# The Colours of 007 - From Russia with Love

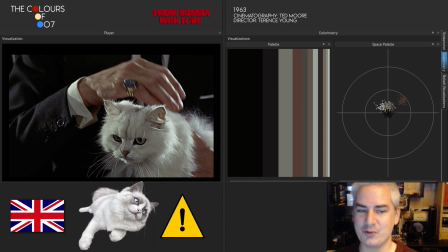White cats are thought to be able to hold a grudge for years, and it's considered extremely unwise to offend or annoy a white cat. Same would be true for Blofeld, who does hold a grudge against Bond,
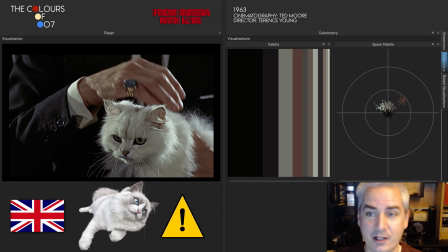but this is only revealed in great detail in Spectre, which is 52 years after From Russia with Love. Putting that aside, secondly, Blofeld is known to not tolerate failure in his organization, so hence he is annoyed when things are not going his way.
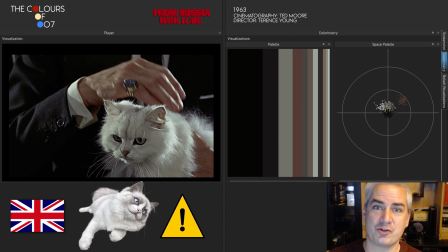It's a stretch with a cat, but it's a nice one.
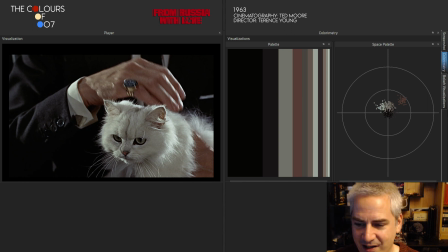In the same scene, the choice of casting German actress Lotte Lenya, here she is
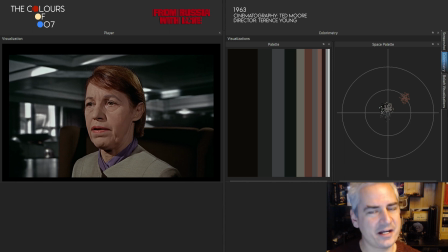another interesting aspect. Lenya has fiery red hair.
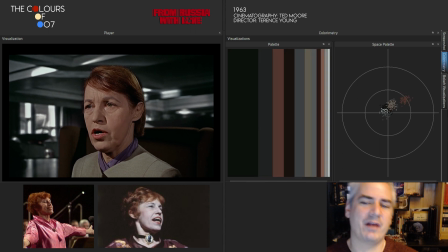She had fiery red hair, and almost like the character in Ian Fleming's novel, where her hair was described as orange.
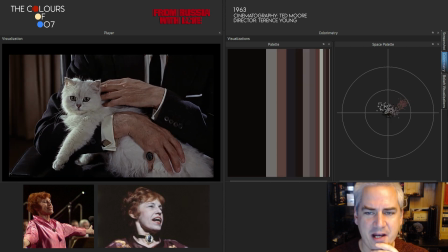You wouldn't think much of it at first, but red hair is associated with power.
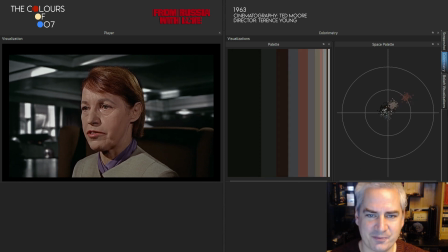That's why many superheroes have red hair. Think of X-Men's Jean Grey or Mystique, as well as Black Widow and Batgirl, if you like. But that's little help with Rosa Klebb. She's not a superhero.
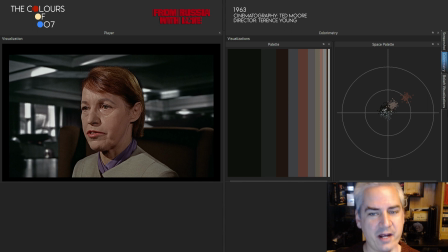In art, however, red hair is often associated with deviousness, the quality of being dishonest or being able to trick people, but often also being clever and successful. Rosa Klebb more or less fits that description, although she's not successful in the end, but, well,
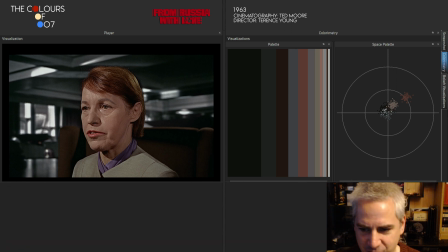let's go to location, to Istanbul, where there is also another aspect of light and dark.
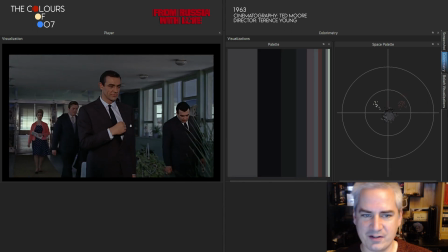Most of the scenes set in Istanbul,
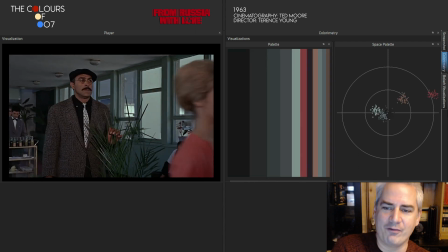we are confronted with a wide array of greys and browns in various hues.
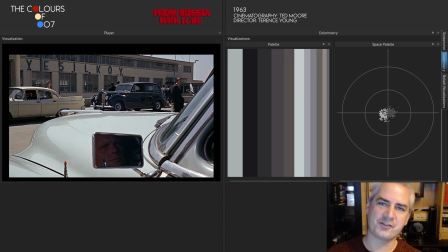It starts at the airport here, and partly this is due to the natural look of the buildings in the city.
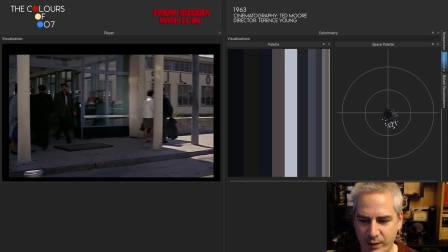And again, I said in the beginning, the play with shadow and light.
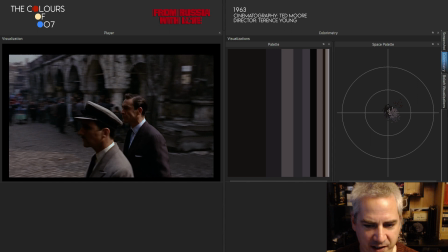And there is a particular shot, I'm trying to find it, of actor Hasan Ceylan.
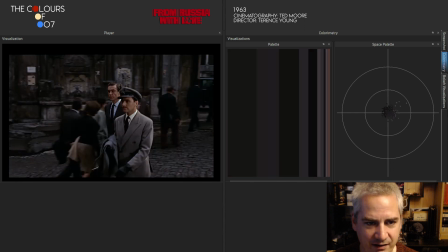I just need to find it. There it is.
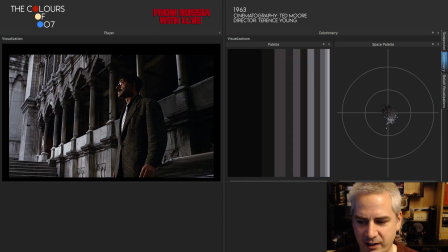Look at this shot, and look at the color palette on the right. Hasan Ceylan, here in the picture, playing a foreign agent. And the concentration of grays in this image is so prominent that the color of his face and hands doesn't even appear as significant in the color palette.
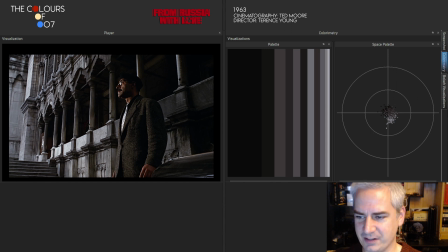It is not displayed. And when you look at this sort of bullseye thing here, I can zoom in here as well. This is the distribution of the grays that we have in that scene, whether it's foreground or background.
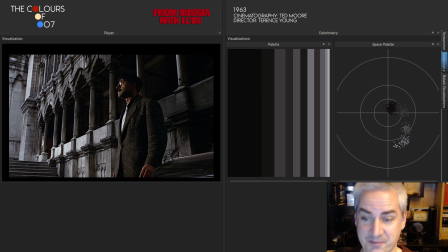The color of his hands and face practically disappears. And this is true for a lot of shots in Istanbul. When we move to the middle of the film, I just have to see what kind of mark I set myself here.
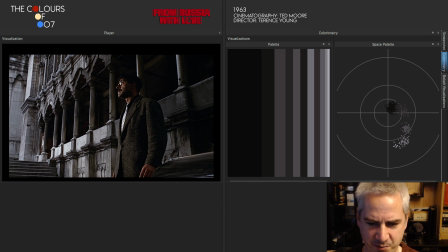Oh yeah, it's the scene with Bond and Tatiana on the boat, where she speaks into his recording machine.
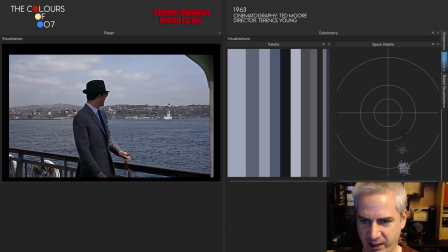Here you have it.
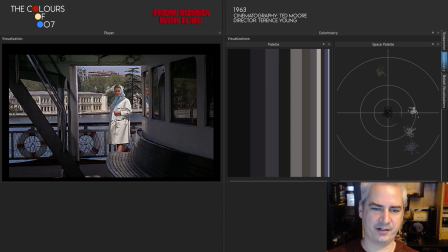There is something interesting happening, and this is the last thought for this video,
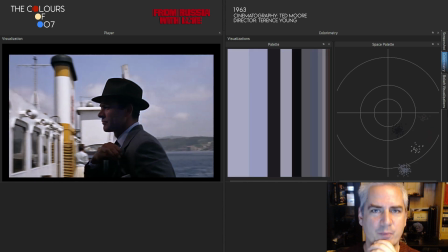because there are not many more prominent colors sticking out where I thought they have a message, but I think this one actually does.
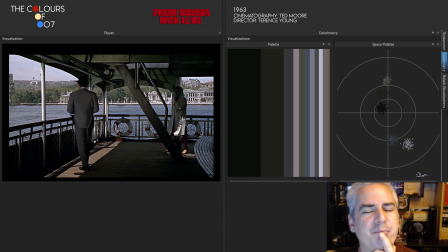Tatiana is wearing a light blue headscarf.
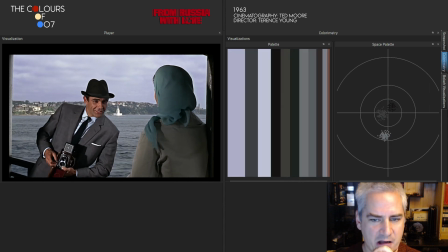This is a peaceful and a calming color associated with trustworthiness and reliability,
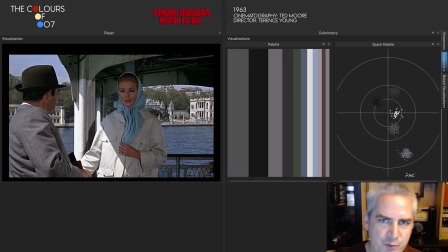but whether it is light or dark, blue, among other things, represents freedom.
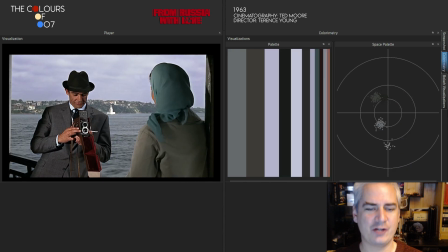Something that Tatiana might want to gain from her mission. She's fascinated by Western culture and maybe desires an
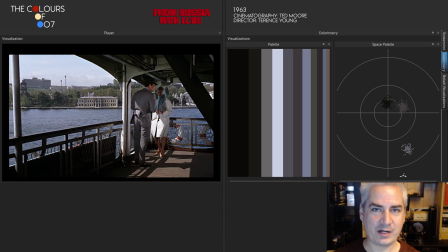escape route out of this strict Soviet construct that she's in.
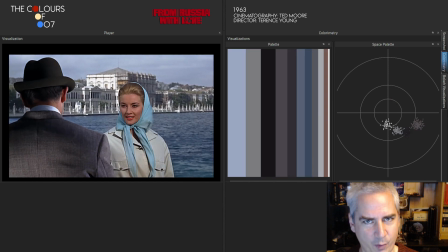And this becomes particularly evident in the later scenes aboard the Orient Express, where she poses as Bond's wife.
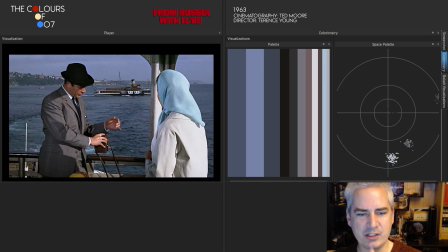So maybe the color of her headscarf was deliberately picked by the filmmakers
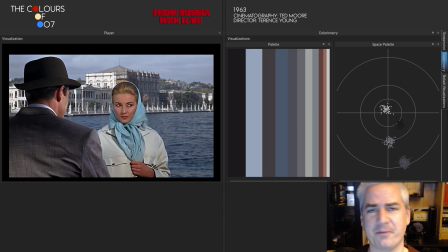to represent her desire for freedom. That's what my thought was.
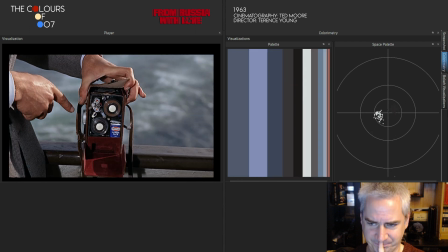And now comes the interesting thing. Let's skip to the Orient Express scenes.
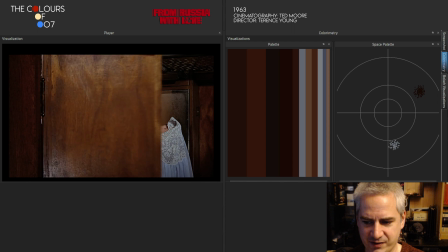Bond is giving her this nightgown, which is also blue.
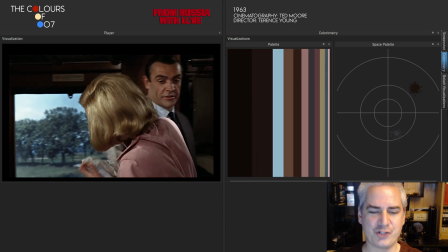It's a light shade of blue. And just a moment later, she picks out of the suitcase
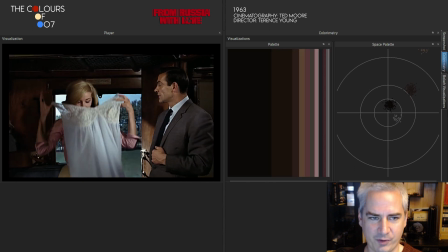another nightgown, which is also in a light blue color. You can see that quite clearly here.
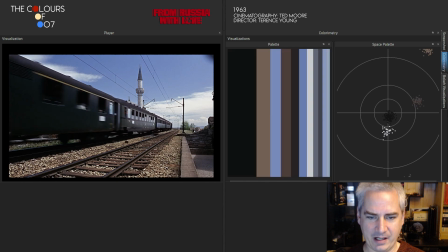Also in the color palette. It's not very prominent, but it's there. And when she says she will wear this in Piccadilly, she says it right in this scene,
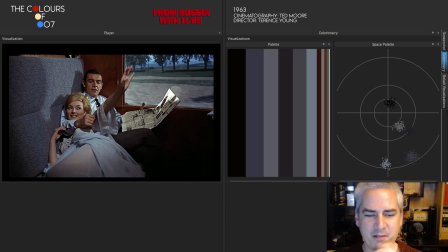I feel somehow confirmed in my theory that blue does indeed represent the freedom that she seeks.
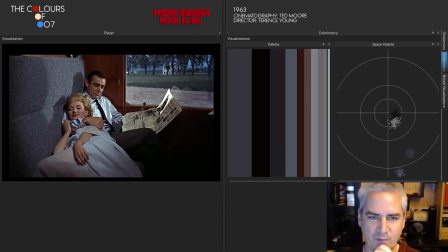And in fact, when you look at the whole Orient Express scenes,
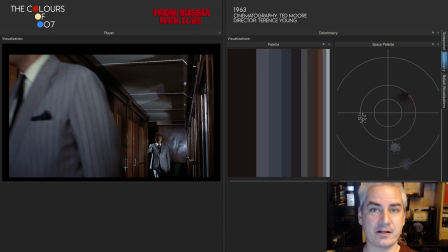everything Tatiana wears on the train is in a shade of blue, except her overcoat.
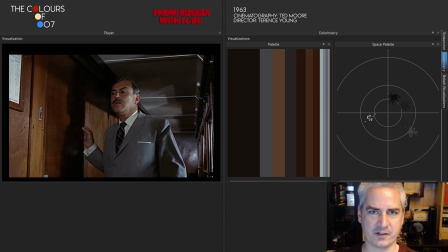She also wears that later during the boat chase, but then she has a shaded brown color vest.
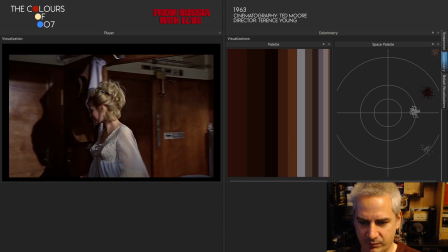But look at the dinner scene here. She then switches into a pullover right here.
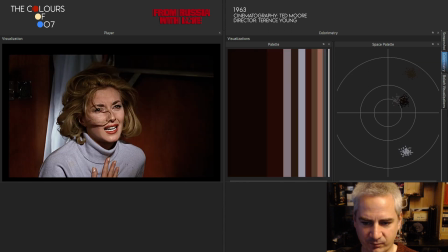There she's wearing a pullover. And look at the color palette. It's either the shade on the right side or somewhere in the middle. But this is definitely a light shade of blue. Yeah.
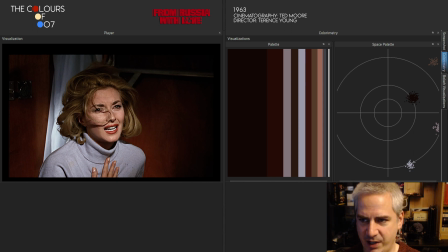Let's look at the color space. We can look at the color space of that scene.
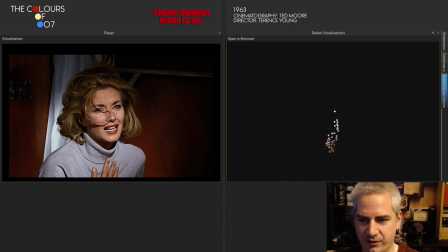Let me just check. So this is the color space of just this scene. So you have the browns, that is the background, obviously. You have sort of like gold tones, that's her hair.
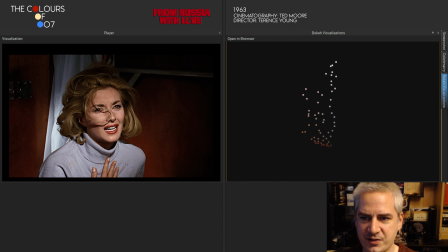And then you have this whole thing going upwards of these light blue shades. This is what she's wearing. So
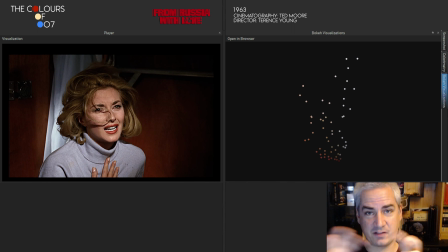it's just a thought, but it's a big thing given how long she is wearing shades of blue, which starts on the boat and then continues on the Orient Express. Her dress only changes when they are in Venice in the hotel room.
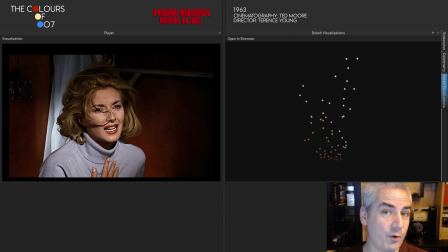Then she wears something completely else, but also very elegant. With that thought, I'd like to conclude color analysis of From Russia with Love, and we'll begin work on the next adventure in the series, which is Goldfinger. Let me guess what the prominent color of that is. It's probably gold. Hope you enjoyed the video.
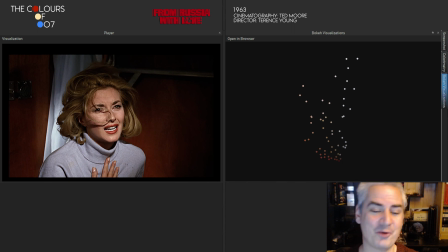Don't forget to like and subscribe so you don't miss the next episode of The Colors of 007. Thank you for watching and have a great day.